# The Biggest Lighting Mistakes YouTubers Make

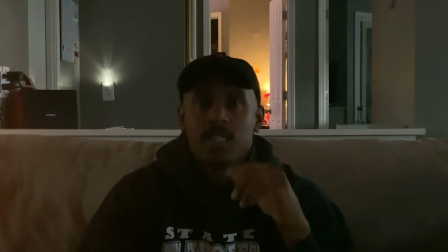[4:08]
I just drop the exposure a little bit to kind of set that mood. But how does that look to you? Does it look any different from the mirrorless camera, or does it look the same?
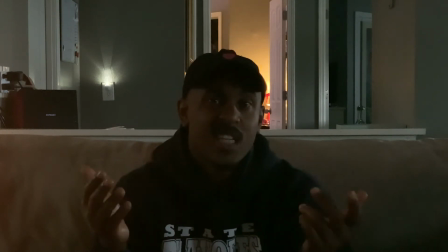[4:19]
I know there's gonna be a quality difference there, but we're not focused on that today. We're focused on what we can produce with just lights.
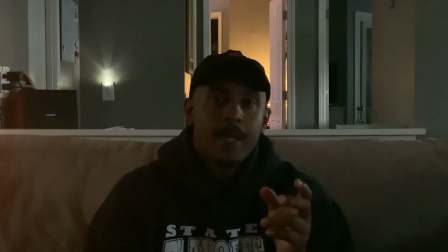[4:28]
So let's start by adding in the main light and see what kind of quality change we get there just by changing that one thing. All right, so we've added in just our main light now.
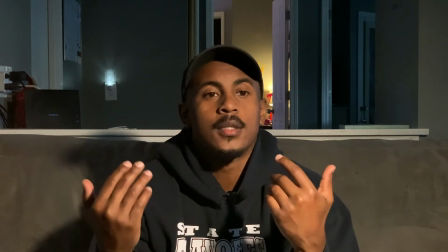[4:42]
I've lowered the exposure just a little bit. iPhones tend to overcompensate just a little bit too much, even when there's still some darkness in the background.
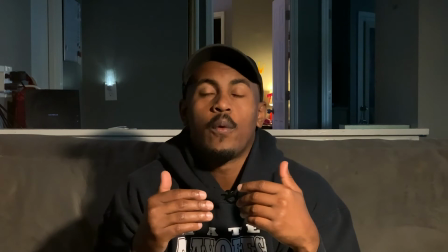[4:50]
So iPhones kind of like, they expose for, the focus point and the highlights too in the back.
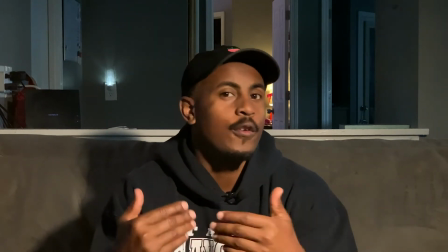[4:57]
So sometimes it just it overexposes a little bit. So I just turn that down just a tiny bit.
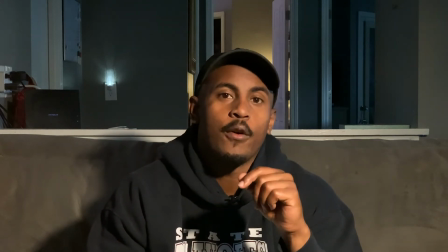[5:03]
And the best way to do that is just tap where you want your focus point at. On iPhones, that yellow box will pull up.
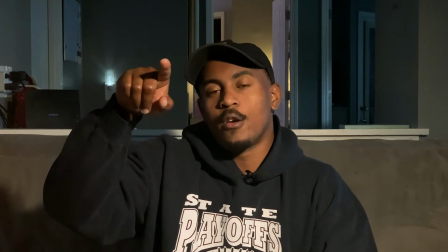[5:09]
And next to it, you just put your hand on the right side of that box and slide down.
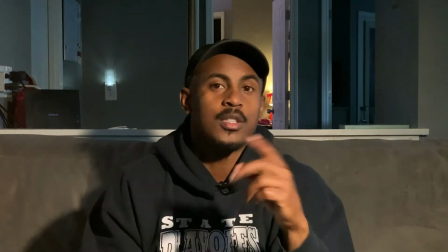[5:13]
You'll see a line with like a little sundial there, and just slide it down just a tiny bit.
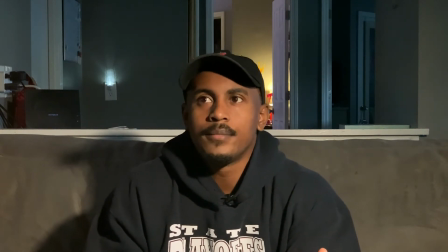[5:19]
I probably say you want to go maybe a few ticks under the center line.
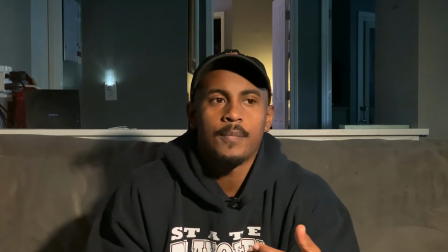[5:26]
They kind of get what you want to be for your YouTube videos. That's not the same for every situation, but that's kind of what I found fitting.
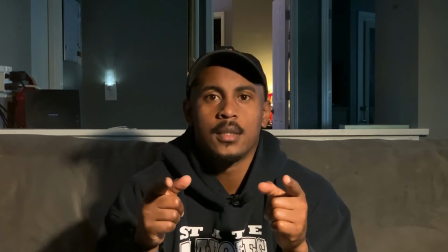[5:34]
Now, how does this look for you on the iPhone XS? How does it look for you on the mirrorless camera?
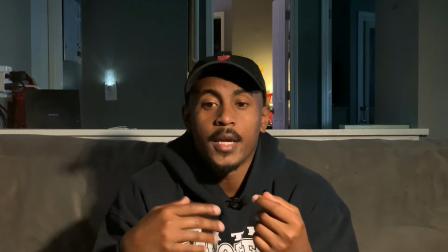[5:42]
So I'm showing you the reference point between both of them,
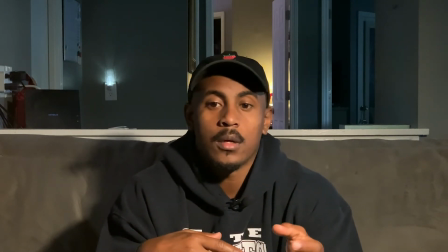[5:46]
just in case you want to start a YouTube channel and you want to see what a mirrorless camera or higher grade performing camera does versus your iPhone XS,
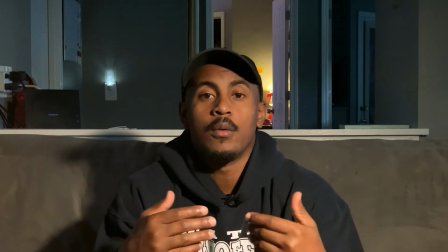[5:54]
just so you can get an idea of, can you match the image quality there just as well?
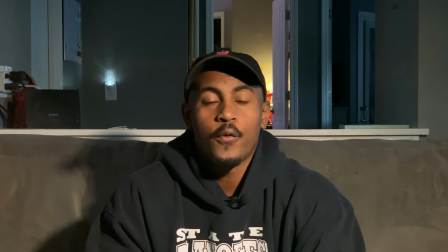[5:59]
Because iPhones produce a great image, and before you go out and buy a camera that costs you $2,000, maybe your iPhone works just fine and it's in your pocket every single day.
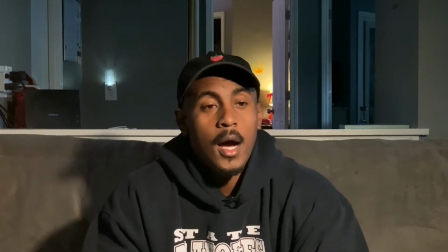[6:12]
It's just a matter of, setting it up. Now, I'm going to next turn on our key light that's gonna fix the
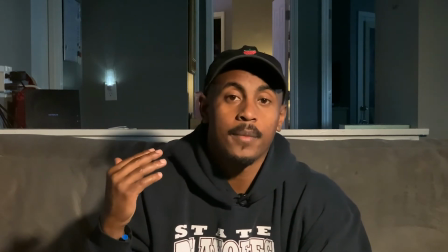[6:20]
shadows that you see right here and help a little bit more exposure right there.
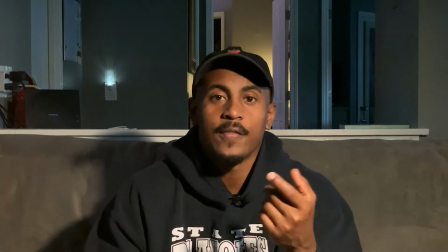[6:26]
So we have a little bit too much shadow going on the side of my face right here. It's giving it too much of a mood, and I just kind of want to brighten it up just a tiny bit.
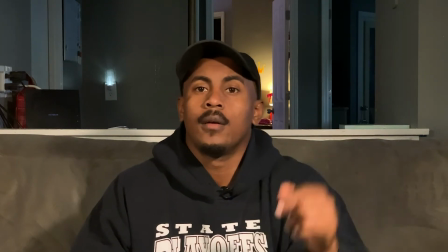[6:34]
All right, so now we have our main light on, our key light on. So as you can see, the shadows have been fixed.
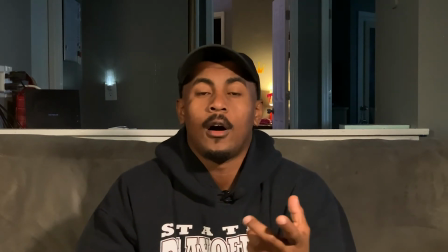[6:40]
There's more curvature to my face that you can see now. Also, just as well, it makes your face more slimming.
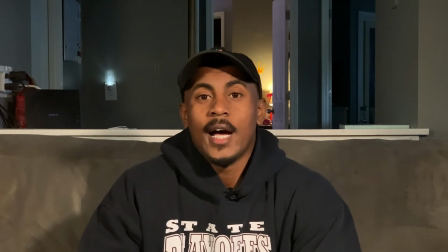[6:48]
Without the lighting,
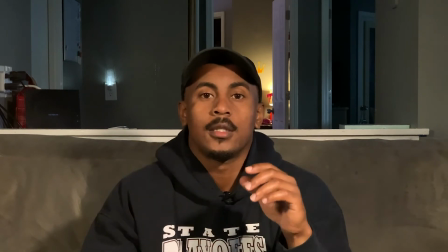[6:50]
sometimes you can look fat-faced, but depending on how you set your lights up, you can really be efficient with it and get the most
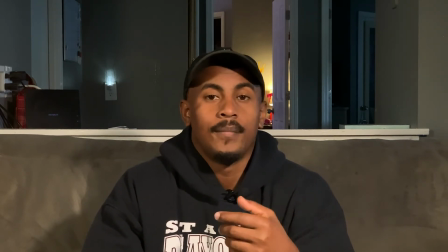[6:59]
beautiful look per se, by adding that main light right here,
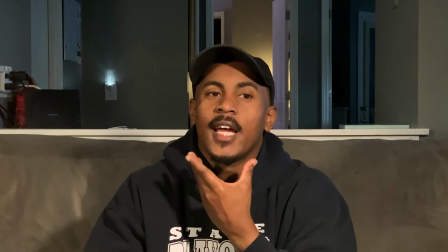[7:03]
that key light, to kind of roll the shadows off a little bit, make your chin line look a little bit slender. It's not going to hide chin rolls if you have those.
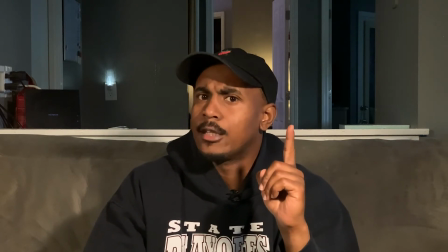[7:10]
Can't help you there, but we can pretend like they're not there, and we can mask them a little bit with lighting.
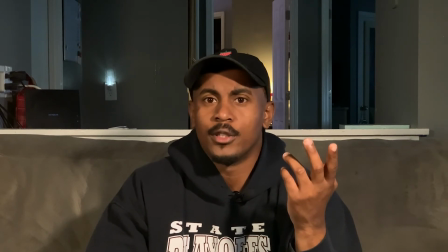[7:17]
So you can really do some shaping with yourself if you use the right lighting and you angle it the proper way.
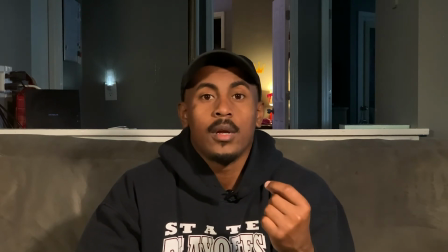[7:23]
I know a lot of us, when we get on camera, we are afraid of how we look, and that's okay.
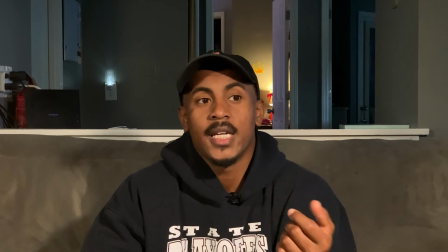[7:29]
But you can always kind of use helpers like lights and angles to change the dynamic of your facial structure,
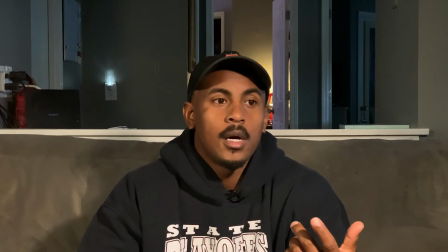[7:38]
your body structure, if that's something that bothers you. But the biggest key is, love who you are.
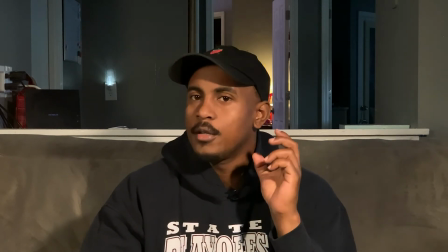[7:45]
Be in front of the camera. All you gotta do is just hit record and everything starts falling together.
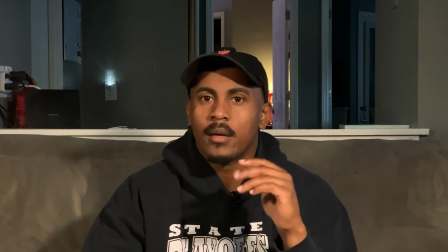[7:50]
And eventually, you kind of mellow out about that. We're all like that at the beginning, right?
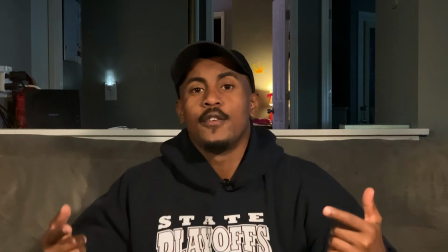[7:55]
So again, you've been looking at footage from the iPhone XS, 2 lights.
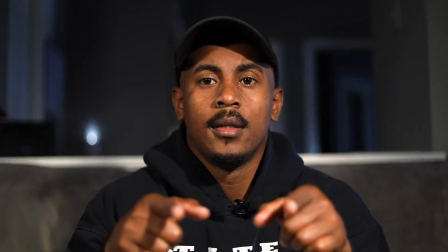[8:00]
Now let's look at the mirrorless camera. How's that look to you? Does that look better too, just as well?
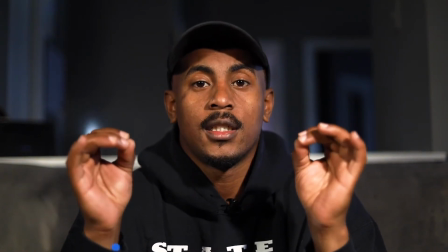[8:06]
So again, lighting changes everything. And you just turn it on, right?
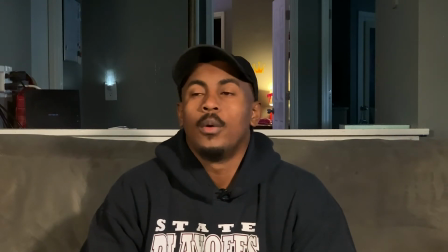[8:13]
We've added lights to help with the front of us, but what about the background?
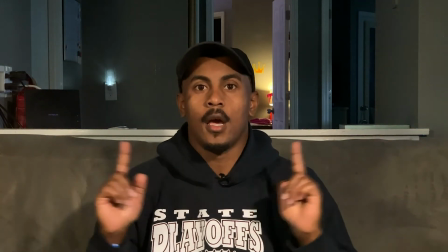[8:17]
So right now we just have this empty background that's just kind of there.
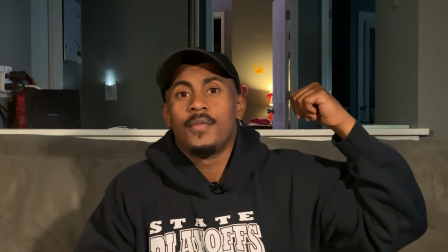[8:24]
Now, like I said, I'm sitting on my couch, and that wall, that cutout wall for my butler's area, it just adds some depth of field.
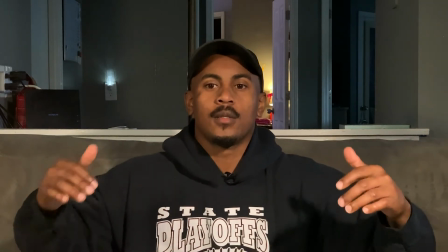[8:32]
So it makes it feel like the room is really bigger than what it is.
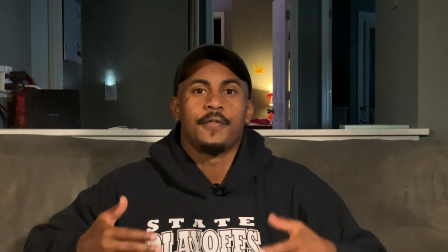[8:37]
And it adds that separation from myself in the background with my head right here.
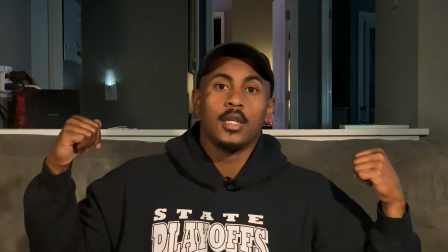[8:42]
So that way, as I'm sitting on my couch, you're not noticing the two between there, right?
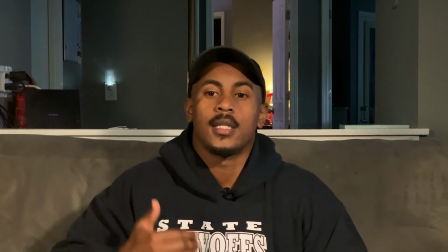[8:47]
So let's go ahead and turn on the backlight and see how much that helps with the mood and the temperature of the room.
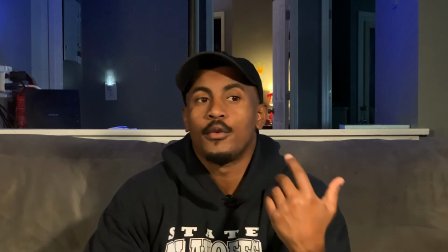[8:56]
All right, so we got our blue light on in the background, and you can choose whatever color you like. I'm a blue person, so I always use blue for everything.
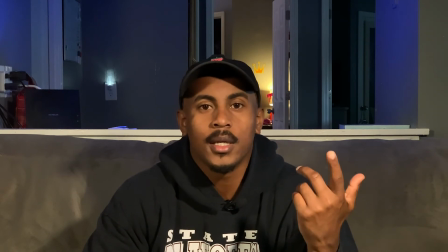[9:03]
It's more relaxing to me, and it's just kind of chill, right?
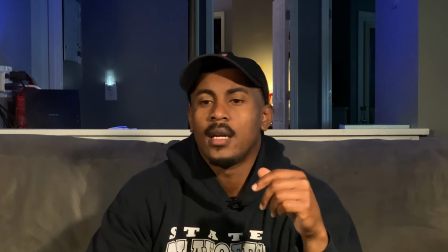[9:07]
So I like the blue ambiance of lights, and I will always use a black light, blue light somewhere in the background.
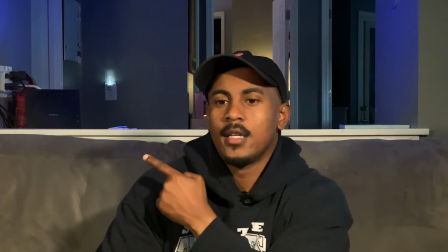[9:13]
Even like that light back there. So that night light, adding that blue into that changed that a little bit too, just as well.
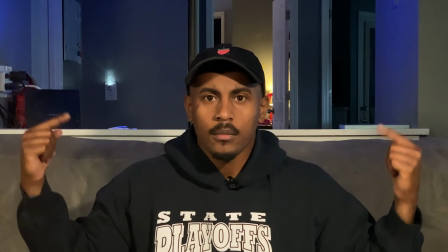[9:22]
So not only we got depth of field now by adding that background light, we also have this
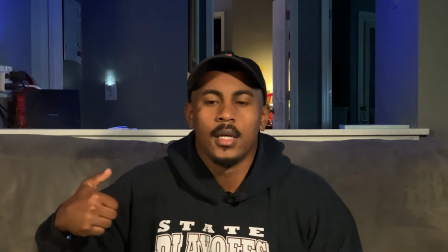[9:28]
other light right here that's adding a little bit of this little extra value to the background.
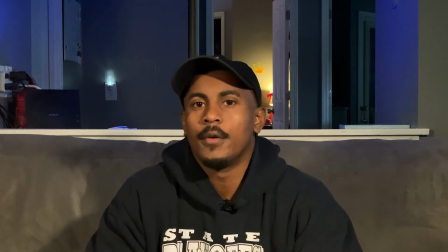[9:35]
It's moving, it's flickering because of the exposure on there. And it was that bright, cool white.
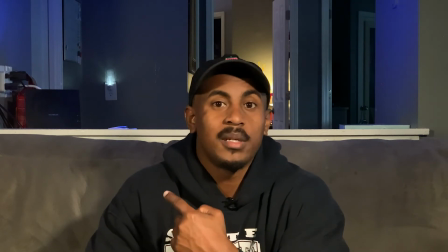[9:42]
Now it has a little bit of blue tint to it.
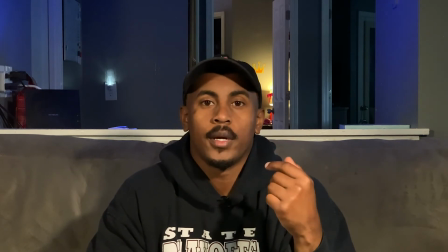[9:44]
So it's just adding more, focus points, not focus points per se, but this is just adding more character to the background.
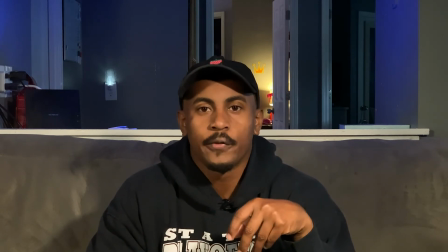[9:52]
And again, like I said, I'm just sitting on my couch in my living room, and my house is a mess.
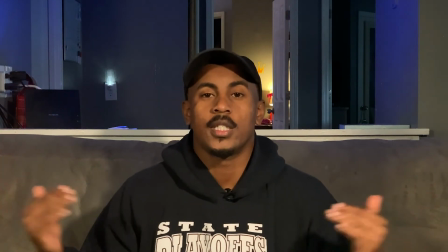[9:58]
You don't see the stuff behind it. The house is a mess, but you only look at what's in front of you in the frame, and that's what we're focusing on.
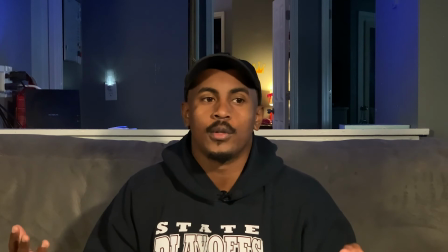[10:06]
We're not trying to focus on building a whole studio inside our house. We just want to keep it super simple.
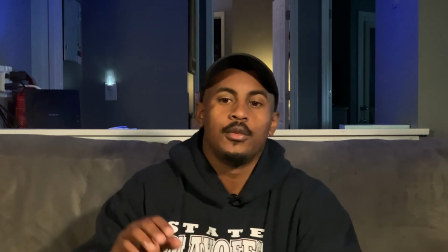[10:11]
I like a 3-light setup. You don't have to use 3 lights. Honestly, we can just use 2 lights, or we can just cut the background light off.
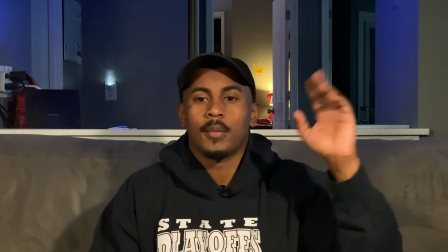[10:20]
So I'll show you what that looks like with just, the main light and the background light now.
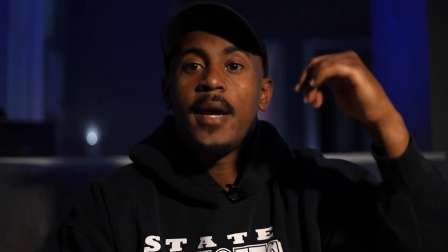[10:24]
So now we just have the main light and the background light, and this is perfectly okay, right?
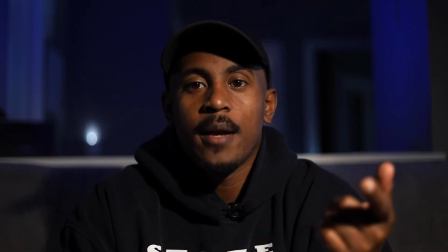[10:31]
So here we are in a mirrorless camera. How does that look to you? I mean, other than like it's real dark and deep, and there's a lot of shadows going on here on the side of my face.
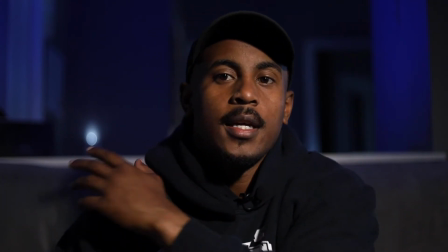[10:40]
You can really see the light beaming down because it's not, and now you can see like my shadow on the couch again.
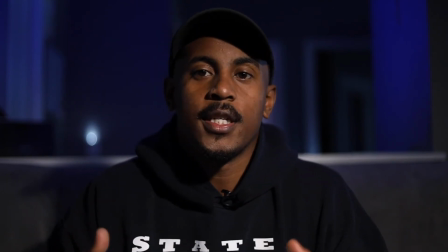[10:46]
But even just doing this, just having 2 lights works just fine.
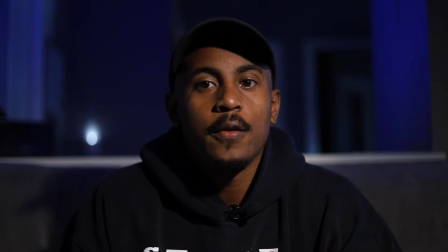[10:50]
And like I said, you don't have to spend very much money on lighting. All you need is just, a lamp.
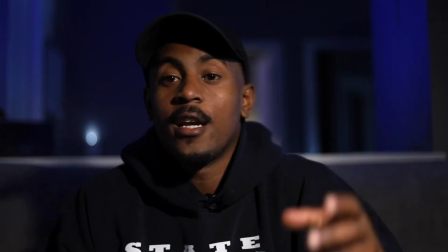[10:57]
So you can go to Walmart, you can get one of those big old like $10 reading lamps and stand it straight up, angle it right back at your face.
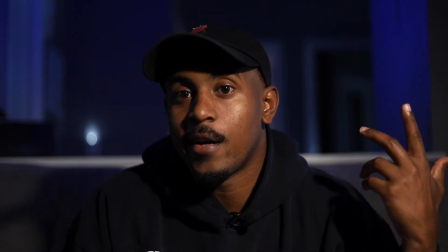[11:05]
And then right behind you, all you do is put up like a $5 lamp from Walmart and like an LED bulb that changes colors.
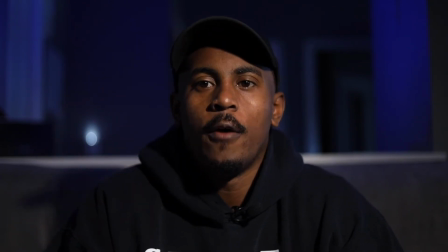[11:12]
And that's it. And it adds like that texture back through to you just as well. I'm gonna turn this other light back on so I can finish this out. Now, you don't have to have lighting per se in your videos, but it does help a lot more than you think it does. It helps brings your video to that next level. It helps elevate your content for your viewers. No one wants to watch a bad video. And the newer phones, they kind of don't give you the ability to shoot a bad video. The image quality is really good in these newer phones from the past 2 to 3 years. And adding lights just helps that just a tiny bit more. So lighting can be very beneficial to your image quality. Lighting can bring your video to that next level as a content creator. Do you have to use lights? No, you don't. Do you have to use 3 lights? Absolutely not. Like I said, you can do lighting how you choose to set the mood that you want. If you want to use just 1 light, 100%.